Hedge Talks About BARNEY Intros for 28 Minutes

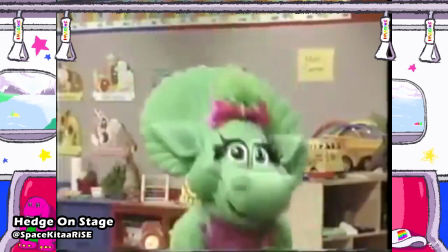4:06 Barney's friends are big and small, they come from lots of places. After school they need to play and sing with happy faces.
Part of why I love the composition of Barney and Friends' intros, especially in these early years, is that it, in a way, is telling a story.
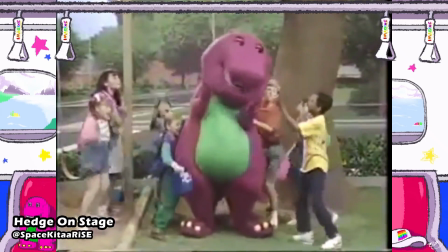4:23 We open up with Barney coming to life to show that this is the general premise of the show. Barney is a dinosaur that comes from our imagination, so this is what happened at the beginning of their normal school day, or rather, at the end of their school day. It's after school, so the beginning of their after school day. Right? This is the very beginning. We know the premise. This is what's happening. So let's get right into it. Immediately after that, again, we're treated to episode clips from the show. And it's in a way, it's showing us what we can expect from this program. Being that it's season 1, the rhythm isn't matched to the visuals all that well.
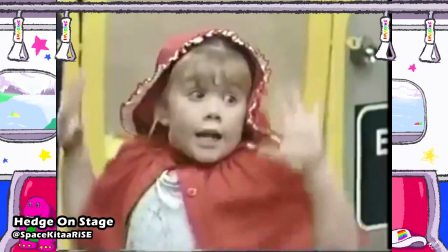4:58 You can tell that they're still really just trying to get their footing on that.
Barney shows us lots of things like how to play pretend.
But even still, they're matching the visuals to what's actually being sung in the song. I think one of my favorite parts of this intro is the part of the song where they're saying what Barney teaches them, like how like ABCs and 1, 2, 3s. But then when they say and how to be a friend, they show a clip from, I believe it's Queen of Make Believe, the first episode, where Barney is petting Min's cheek and she just smiles. Like, that is a very wholesome clip, and I love the way that that matches with the music.
ABCs and 1, 2, 3s and how to be a friend.
Like I was saying earlier, it tells a story.
Barney comes to play with us whenever we may need him. Barney can be your friend too, as long as you make believe him.
The intro ends with a very specific shot, and let me tell you, this shot is very special to me, mainly because I have a very spiritual thing with rainbows. I'm wearing a rainbow ring right here. So rainbows, again, are very spiritual to me because it's a sign of hope. It's a sign of strength, and it's a sign of better days ahead. With Barney and Friends, they made a very specific shot at the end of the intro, which I don't know how you would come up with this, but I love that they did.
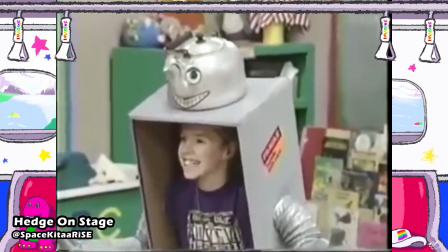6:08 Barney comes to play with us whenever we may need him. Barney can be your friend too if you just make believe him.
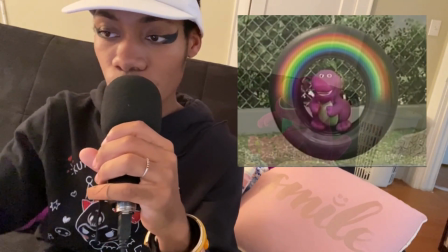6:17 It's a shot where Barney is reimagined as a doll, sitting on the tire swing, and a rainbow forms above the tire swing, and it ends with him winking at the camera.
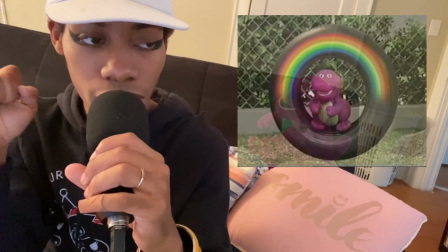6:25 Something about that is very, very, very special.
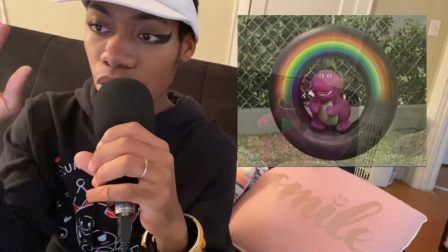6:29 Crew members of Barney and Friends often refer to very miraculous things happening around the franchise as Barney magic.
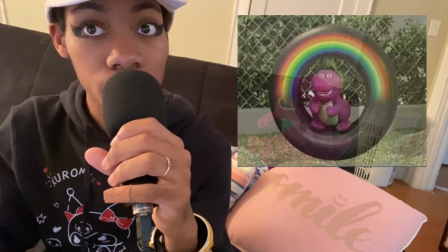6:36 They'd also refer to the Barney magic as the Barney rainbow. Rainbows are very, very much connected with the Barney brand.
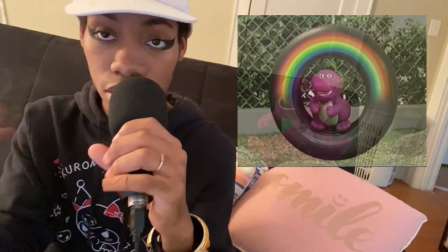6:42 And this one shot at the end, again, is very nice. This being the ending shot reinforces that, again, it's telling a story.
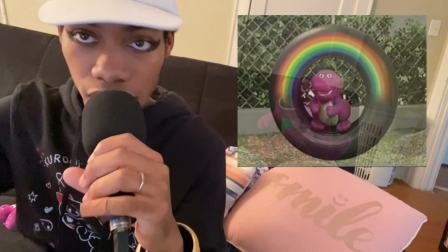6:50 You know, Barney comes to life. We're shown different things that happen throughout the episode. And then at the end, Barney's a doll again.
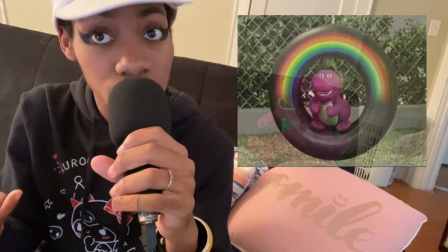6:56 He was there the entire time. He was a doll the entire time. You just imagine that he was real.
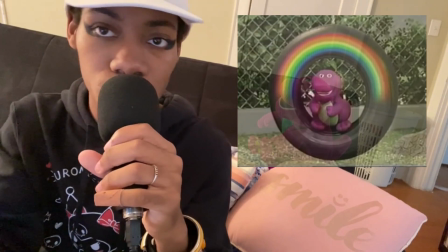7:01 He winks at the camera, showing that he is always there, and that he knows that the adventures that you went on throughout the day were all because of your imagination, and he was there for that.
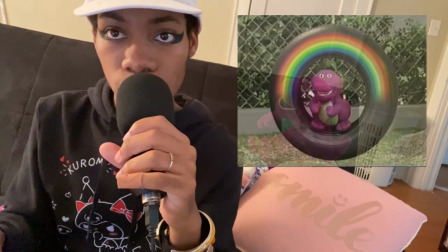7:10 That ends the intro, and we go right to the title card of the episode. That is the season 1 intro of Barney and Friends, and I love that after this, they would keep reinforcing this same idea for the things that would come after. That being said, we go right to 1993 with season 2 of Barney and Friends, and we see those same things being carried over.
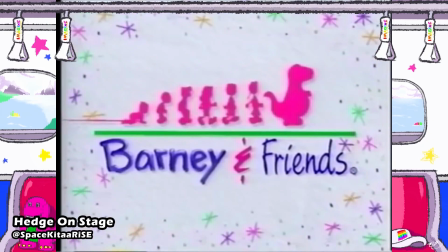Right off the bat, we can see things are changing a little bit. And if anything else, this is more of an evolution of the first one than anything else. Here, they're very much trying to match the rhythm of the song to the visuals that they're showing.
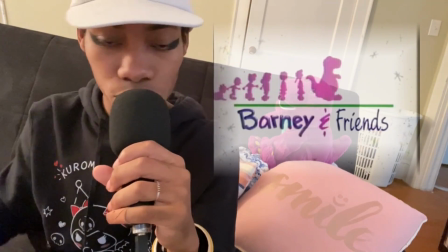7:51 Whereas in the first season, the intro started with the kids and Barney just automatically running on that line.
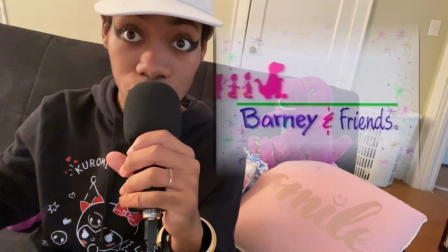7:56 We wait for the drum to start wrapping up, and then we start moving. It's very distinct, and when you pop in a VHS tape and you don't know whether it's a season 1 episode or a season 2 episode, you know immediately which season that this episode is from, just by the very start of that intro.
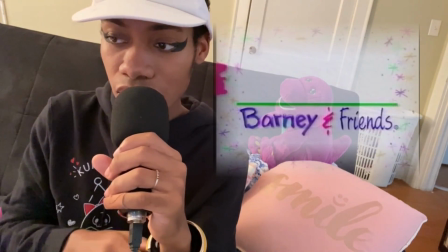8:12 Also, the animation is sped up a little bit.